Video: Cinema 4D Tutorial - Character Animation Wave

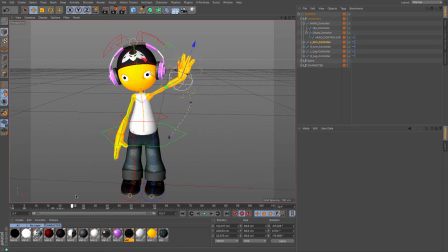495s
We have got a lot of way to go before we get some real movement going on with everything else, and that's things like the head. Okay, so if we look at the head controller, at the moment we haven't got a keyframe. So just like the body, as it goes to frame 5,
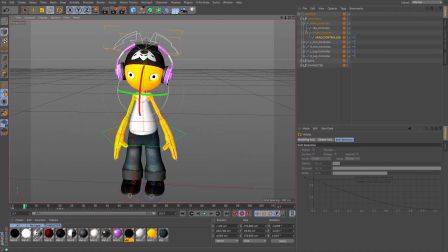513s
I'm just going to rotate that ever so slightly, and it just gives that little bit more movement. And then as his hand goes up, which doesn't get there until frame 30, I'm going to move his head, but equally I've got that chest controller I'm going to move as well,
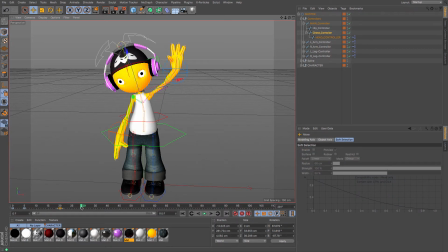532s
and I'm going to really bring that over. So we've got this, not, oh, I've done it on frame 29, oops, let's just move that over one. Boop. Now if I press play,
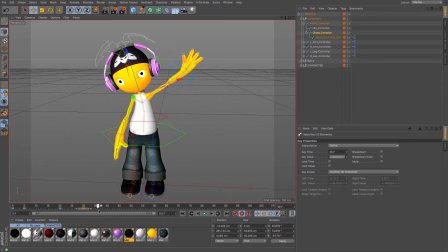548s
you can see that that movement becomes much more realistic. We've got a little bit of movement going on, but his head stays there. So there's a few waves which finish at 60.
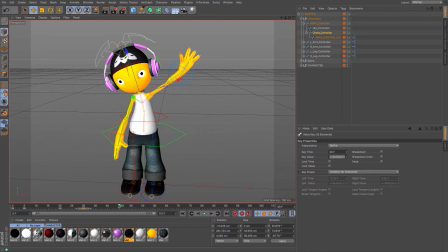561s
So say at 45 between the two, I want his head to just go a little bit more, his head and his chest just a little bit further. Okay, so it doesn't stop.
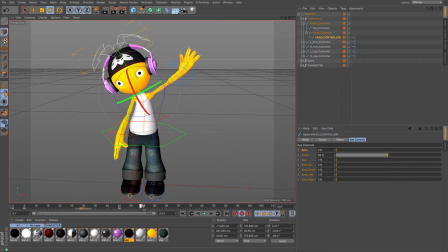577s
And then at frame 60, when his wave finishes, I want it to get to 70, and then I want his arm to go back to where it started. So I'm going to copy and paste that keyframe from 0.
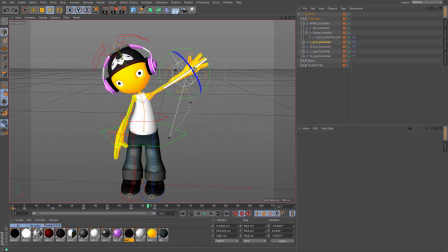596s
Oh, I've got the wrong thing selected. So if I want that controller, okay, just going to make sure that I've got everything selected. So the left arm,
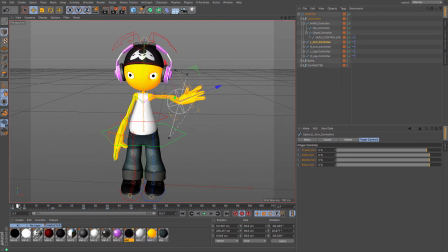618s
okay, oh, I've done it the wrong way around, haven't I? Just going to undo. Sometimes you make mistakes, okay, it happens in 3D.
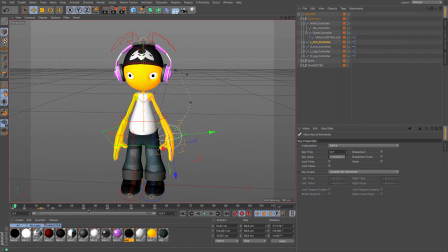633s
Sometimes you drag and drop the wrong thing and it goes to the wrong place. If I just drag and drop that to 70, there we go, I think I'd overwritten frame 5. Okay, that's not too bad. Now, do you remember when we outstretched it at frame 17?
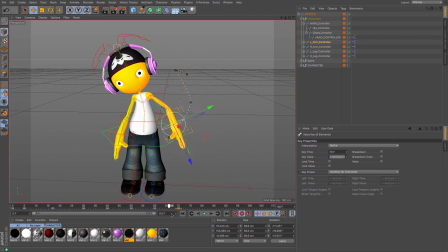651s
Okay, he's not going to do that time. His hand just comes straight back down. If we want it to, you can outstretch it so that it goes back. There we go. Obviously at frame 70, he's now stuck in his strange position.
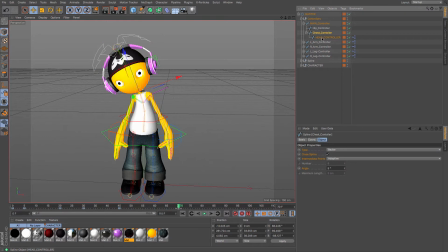669s
So I need to get his head and chest controllers. And again, at frame 0, I'm just going to go and drag those back to frame 70 so that he finishes in the same position.
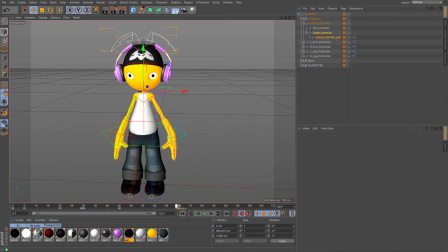685s
There we go. And we've got this real sort of waving and stretching movement that gives him a little bit more realism. His left hand, however, is staying put, if you notice, and it goes up, everything moves except that, and then everything sort of comes back.
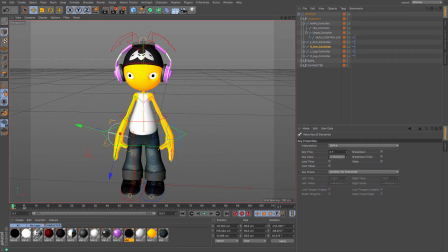702s
So I'm going to move that position. So his body goes down even further, doesn't it? We're about frame 40. So I'm just going to make sure that his hand slides down,
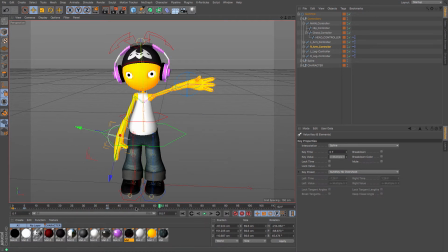720s
and then when his body goes back up, okay, which is ready for frame 70, that the hand starting position also goes back up. And there, quite quickly,
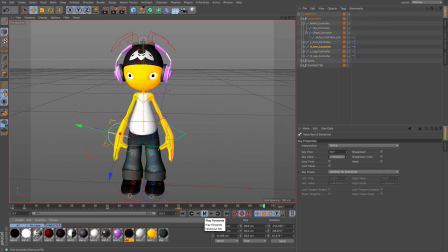740s
we've got quite a nice little wave.
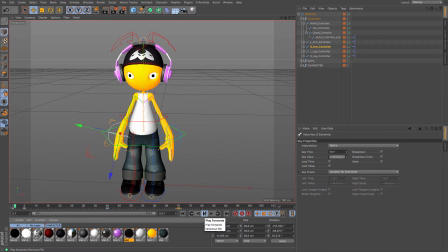744s
And his head is real, and his hands move, and everything like that. There are some other waves, that other things that we can do, and that's what they call follow through and overlapping action. So something like that hand, as it moves here, when it gets back, it won't stop dead.
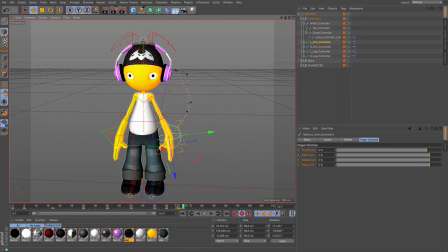763s
So just a couple of frames, I'm going to move his hand a little bit backwards, and then I'm going to copy and paste it so that it's 74. So there's just that little bit of jitter, which gives a little bit more realistic movement.
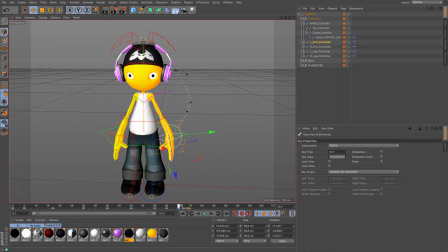779s
Otherwise everything sort of comes to a dead stop at 70. And I'm going to do the same thing with the head controller. So at 72, his head and chest will just wobble that little bit more
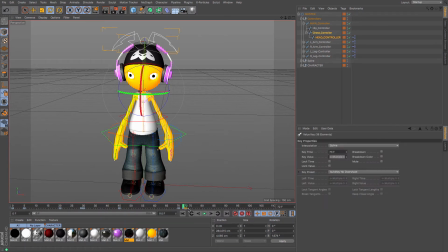795s
one way before they come back to a rest position at 72. So there we go, got a nice little wave, and then his hands come back. Maybe that jitter's too much.
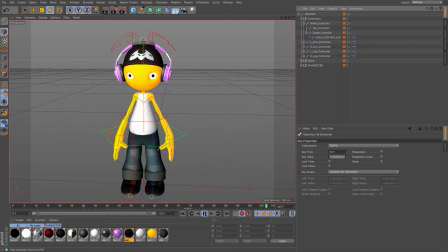815s
Yeah, that jitter's a little bit too much. So I'm going to get the head and chest controller and maybe just expand those out by a few frames so that it's not quite so close together.
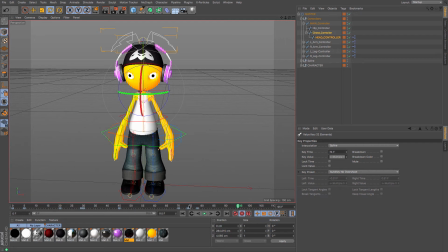828s
Little wave, and yeah. Maybe his head doesn't go quite so far. See, it's only going 1 degree. A little bit of a degree, and that's hardly anything at all, but it's enough that it just gives that little bit of movement.
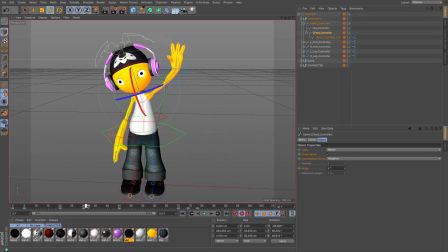Something like that left hand controller as well. You may want to move that sort of stuff.
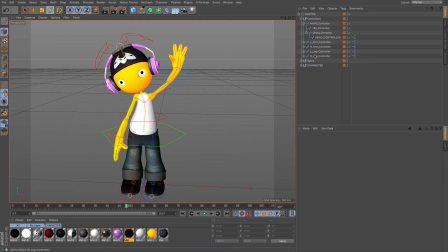865s
We can add in an extra level of detail, for example, if we want to have a look at how his left hand, like his fingers, so maybe his hand starts more in a fist, so let's get his left hand,
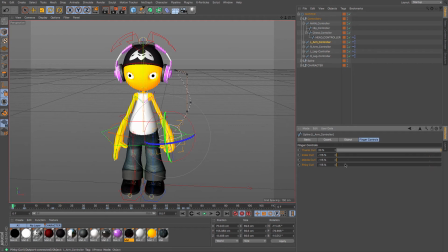882s
let's curl all of his fingers, okay, so he's got a little bit of a fist, and then as it gets to his hand out there, it opens up a little bit more,
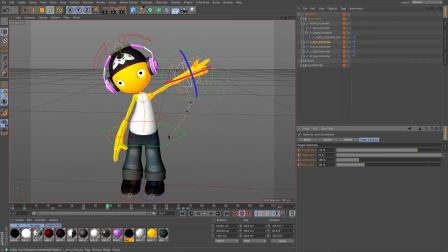905s
until it gets to the outstretched part where his hand is big and wide and open.
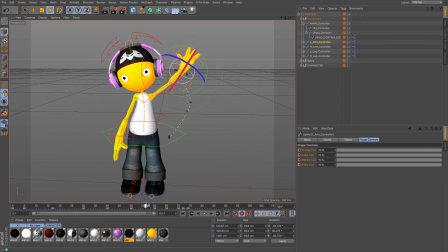919s
So there you go, it looks like he's really going for your attention now. And again, you know, when his hand gets back to 0, if you want, you can reset those positions to something similar, so a little bit more of a rest position, so his hands aren't completely straight.
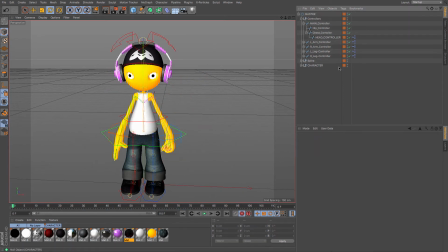937s
Sorry, fingers aren't completely straight. Just going to deselect. I'm just going to hide the spine again, just so that we've got those.
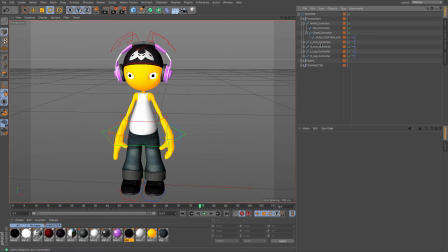952s
That's not too bad. Again, it's up to you how you sort of control stuff. So the wave at 40 I like, wave at 50, wave at 60. Maybe at 60 I might just outstretch his arm just that little bit more.
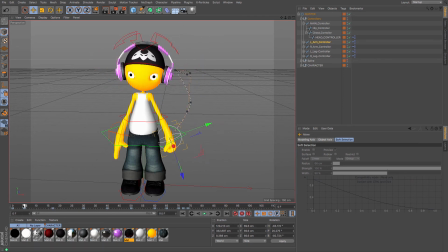969s
Just feels like he wants to stretch out a little bit, doesn't it?
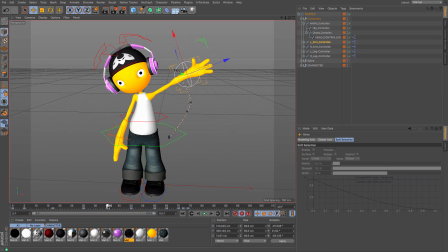984s
Cool. Okay, so it's all of these sorts of things that maybe at 40 for the head and chest.